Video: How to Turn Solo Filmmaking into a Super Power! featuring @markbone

And you're telling yourself, man, if only i had access to a slider if only i had access to a gimbal and we feel the pressure because the stuff that gets put out there is so cinematic the tasty b-roll oh my gosh it is and so we carry that pressure into the things we make the doc the story that we're trying to tell and we go we need cinematic stuff too and then we just massively over complicate what
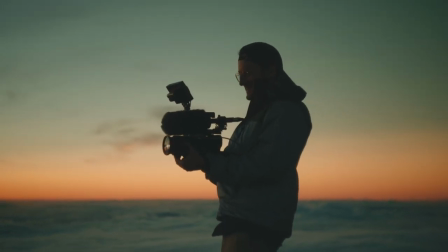244s
it takes so what would you say to the person who's over complicating it because i think with some constraints yes we can actually make things that are more cinematic if you look at any painting there is a border around it usually or even the end of a canvas there's limitations and I think that's kind of what cinematic is this term we use it's about actually removing it's about creating restrictions for the art we're creating like you even think about like color correction like when you get your log footage it's all very blank and and pale almost but then we begin crushing the blacks we and lifting the highlights. We're actually almost removing information in a way. You think when you add that two, three, five bar crop, you think when you do shallow depth of field, you're actually removing information from the back. You can't look into the distance. You're directing the eyes to certain locations. So I actually think it's more so asking yourself, what am I subtracting rather than what I'm adding? That's what's so fun is restrictions will actually help you make better art. And so you've been using this Helios prime lens.
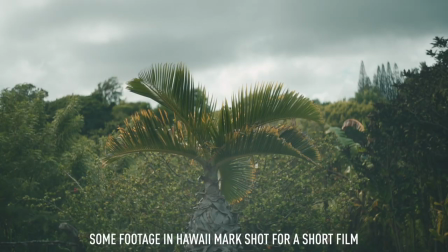302s
And I just love seeing you use this lens because it's a tighter focal length. it's not a wide angle so you're having to select okay if if you're the subject matter in the frame you're having to choose the ingredients that are also going to exist and add to the frame alongside you and
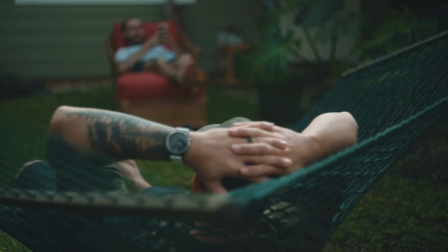317s
it's even down to small things like rotating a plant yep yep just just changing the way a plant sits in the frame
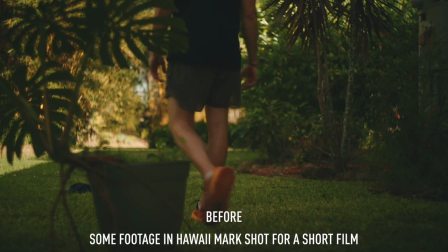324s
oh hey i don't let i'm going to remove the obnoxious way that it was sitting where it's like it was kind of being a distraction and now it's going to like actually You frame it nicely from the side. I'm used to running around handheld with a really wide lens. I love the 24 mil and being up close, which is kind of you're just shooting everything at that point.
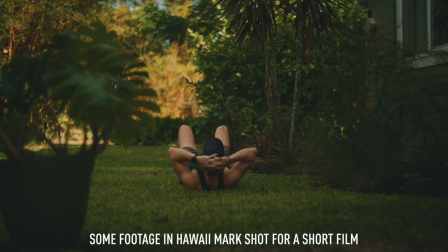341s
But in this case, I've been on a 58 mil lens and I'm having to set down the camera, set the focus because it's not an autofocus lens.
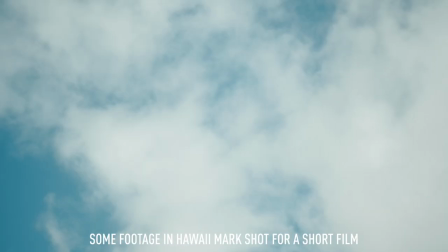350s
And then so I really have to care about that frame. It's like drawing and painting a frame for each composition of this film.
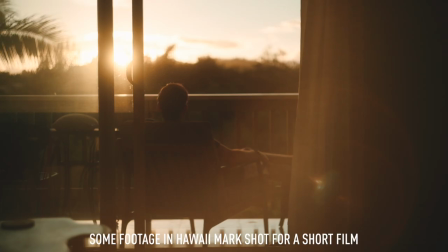356s
And those restrictions in itself has been creating a new cadence, a new pace of my film. and I'm loving it. It's a new restriction. I'm having to actually learn how to play within this border that I've created for this film. Okay, tip number three. I can remember being so envious of seeing people make things as a team. Yeah. I wanted that so bad. Yeah. But there's a reality where there's certain steps and processes that need to be in play to work with that quantity of people. Funding being a big one. Big one, yes. People got to get paid for their hard work. They do.
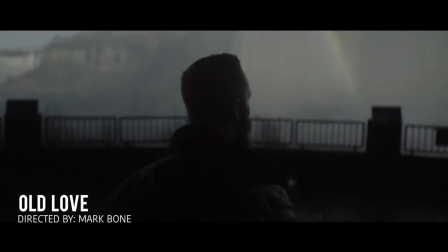388s
Logistically, it's actually quite complicated if you're trying to find a document. so like if we're talking about the world of documentary where you want to be able to like
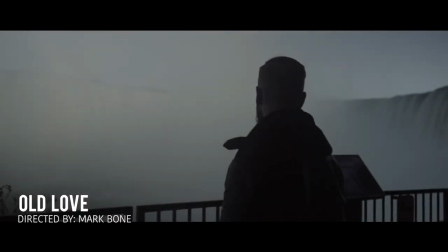395s
go see someone do their thing logistically it can be a lot to bring a lot of people into their space as they do their
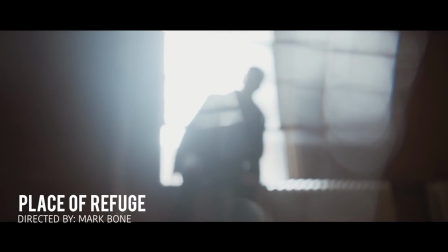401s
thing and it can actually can actually end up creating an environment that's not the best for the kind of story that you're trying to tell absolutely so if you're
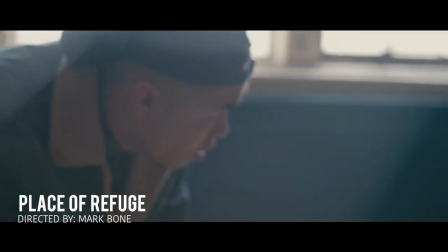409s
the storyteller and that's what you're passionate about grabbing the camera and holding it in your hand being the one to show up in person
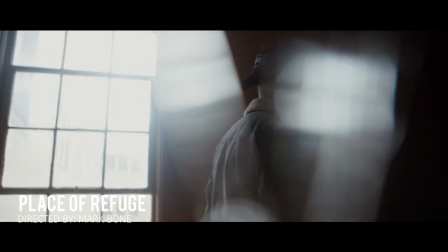416s
and being a one-man band that's a superpower every person including you watching this video, you have a worldview. You've experienced life in a way that's different than I have. And that's important for your film.
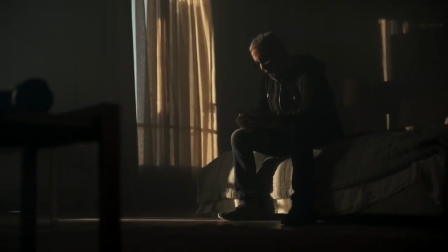429s
And when you are holding the camera and when you are telling the story, you're going to create a film that no one else could.
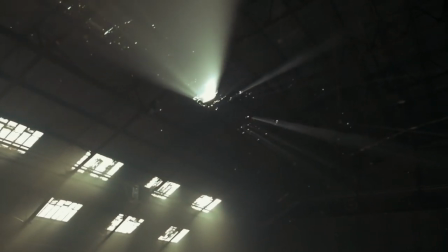435s
So you need to embrace that and know that you being the storyteller will create something unique, will create something new. And there's times when, like Levi alluded to, having a team isn't always conducive to the best filmmaking some of my best films came when it was just me and the subject had a good shotgun mic had my favorite lens had my camera had good light and that created the best moments it was intimate they shared who they were and we already had a relationship going